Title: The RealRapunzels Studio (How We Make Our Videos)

Hi, it's Caroline. Today we're going to take a look at our local Real Rapunzels studio. A small disclaimer, this video contains a lot of technical words. After several requests, we have chosen to make a short video on how and where we make our local Real Rapunzels videos. There are a lot of factors that need to be right to make these high quality videos. Therefore, we always make sure to have the newest and best equipment on the market. First of all, the real magic happens when we edit videos.
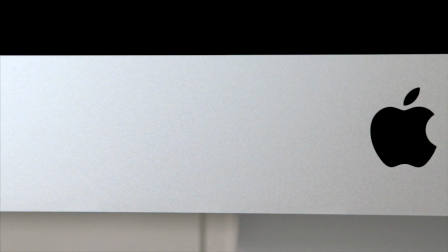[0:33]
We use Apple products because they are reliable,
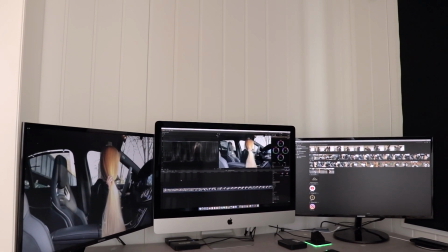[0:36]
have powerful software and hardware and are tailor made for this kind of professional work.
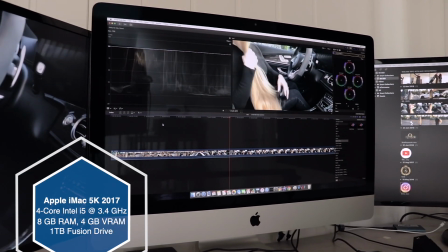[0:42]
We are currently using an iMac 5K with a 4 core Intel i5 at 3.4 GHz,
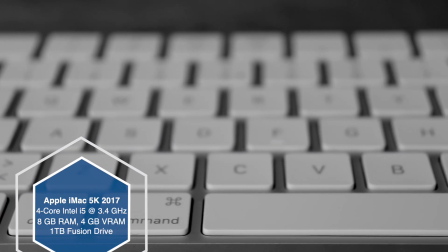[0:50]
8 GB of RAM, 4 GB of VRAM and 1 TB storage.
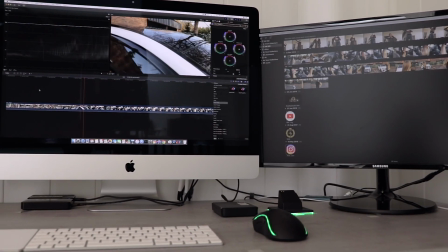[0:56]
However, this is simply not enough and we are upgrading to a more powerful system within a couple of days.
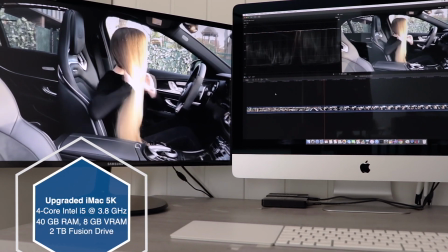[1:04]
We're upgrading to a similar iMac 5K but with a 4 core Intel i5 at 3.8 GHz,
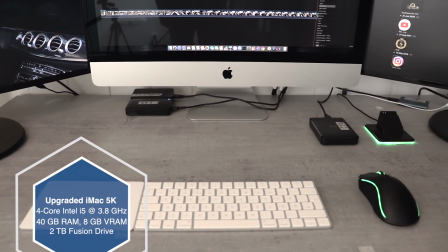[1:12]
40 GB of RAM, 8 GB of VRAM and 2 TB of storage.
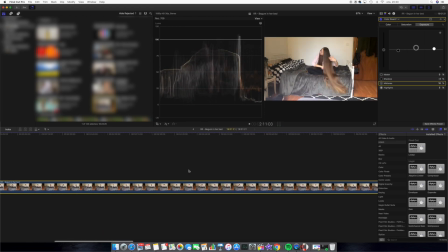[1:18]
We're editing on Final Cut Pro X, which is an amazing video editing software.
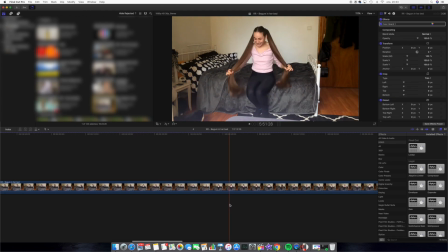[1:24]
We have also invested a lot into powerful software plug-ins to make sure our videos are top-notch.
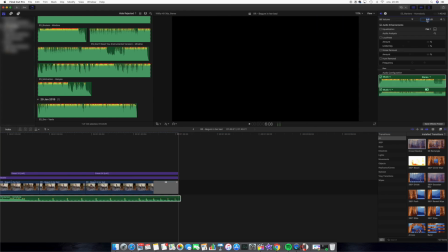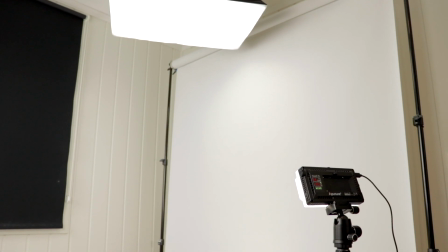[1:41]
Lighting is one of the most important factors when making videos.
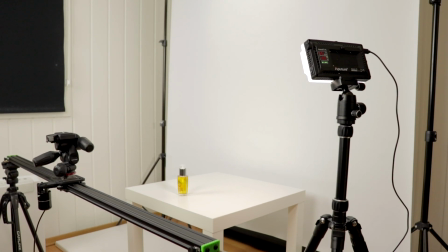[1:45]
We are using a three-point lighting system with an additional fourth light when necessary, in for example close-up hair product shots.
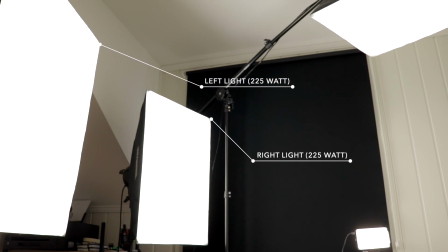[1:54]
It consists of two very powerful lights which stand on each side in front of the model that are being filmed.
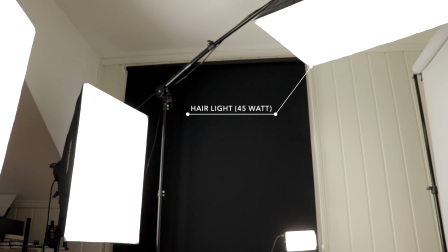[2:02]
The third light is right above the model which makes the hair shine beautifully.
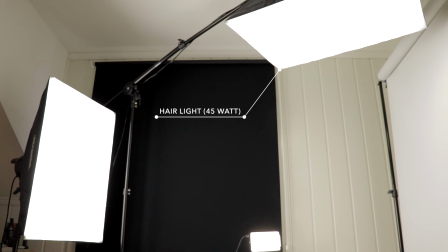[2:08]
It's actually called the hair light and we definitely understand why.
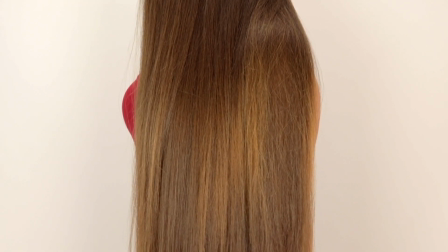[2:12]
The lights create a very even and soft yet powerful and beautiful lighting across the
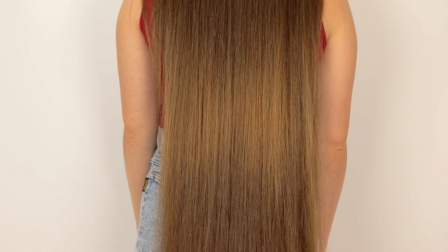[2:18]
whole background and the models and the hair as seen here when we shot videos with one of our models,
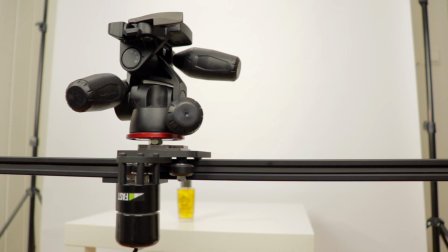[2:24]
Susanna. We have done a lot of sliding shots when filming hair products for our YouTube channels and for hair product companies.
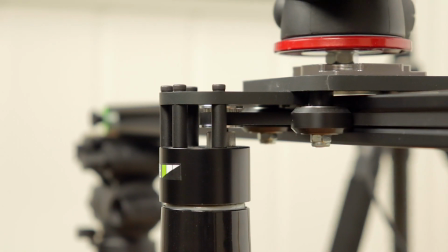[2:33]
Here you can see one of our motorized sliders, which is a very helpful tool.
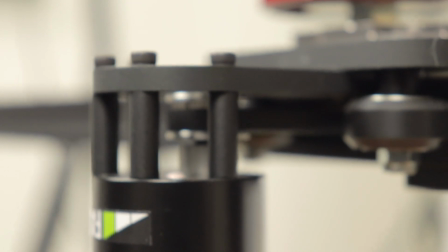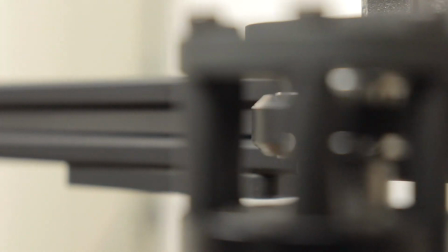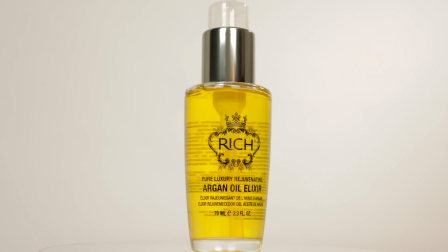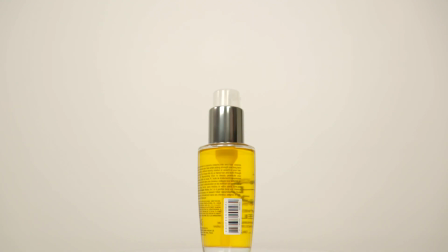[2:56]
Creating a beautiful 360 degree video part of a product is important and beautiful.
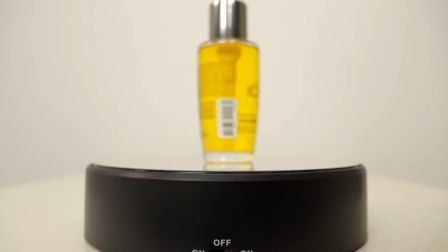[3:03]
This is one of the tools we use for that. Pretty simple, yet it creates such an amazing result. There you go! We have much more of course, but since we decided to make this video as short as possible, we just showed you some of the equipment that we use. There is a lot of work, money and dedication that goes into creating videos, but we love it and it's a great passion of ours. We always focus on the small details to get the best hair videos out there. I hope you like seeing how we work. Don't forget to like this video and subscribe to our channel for more inspiration and long hair care.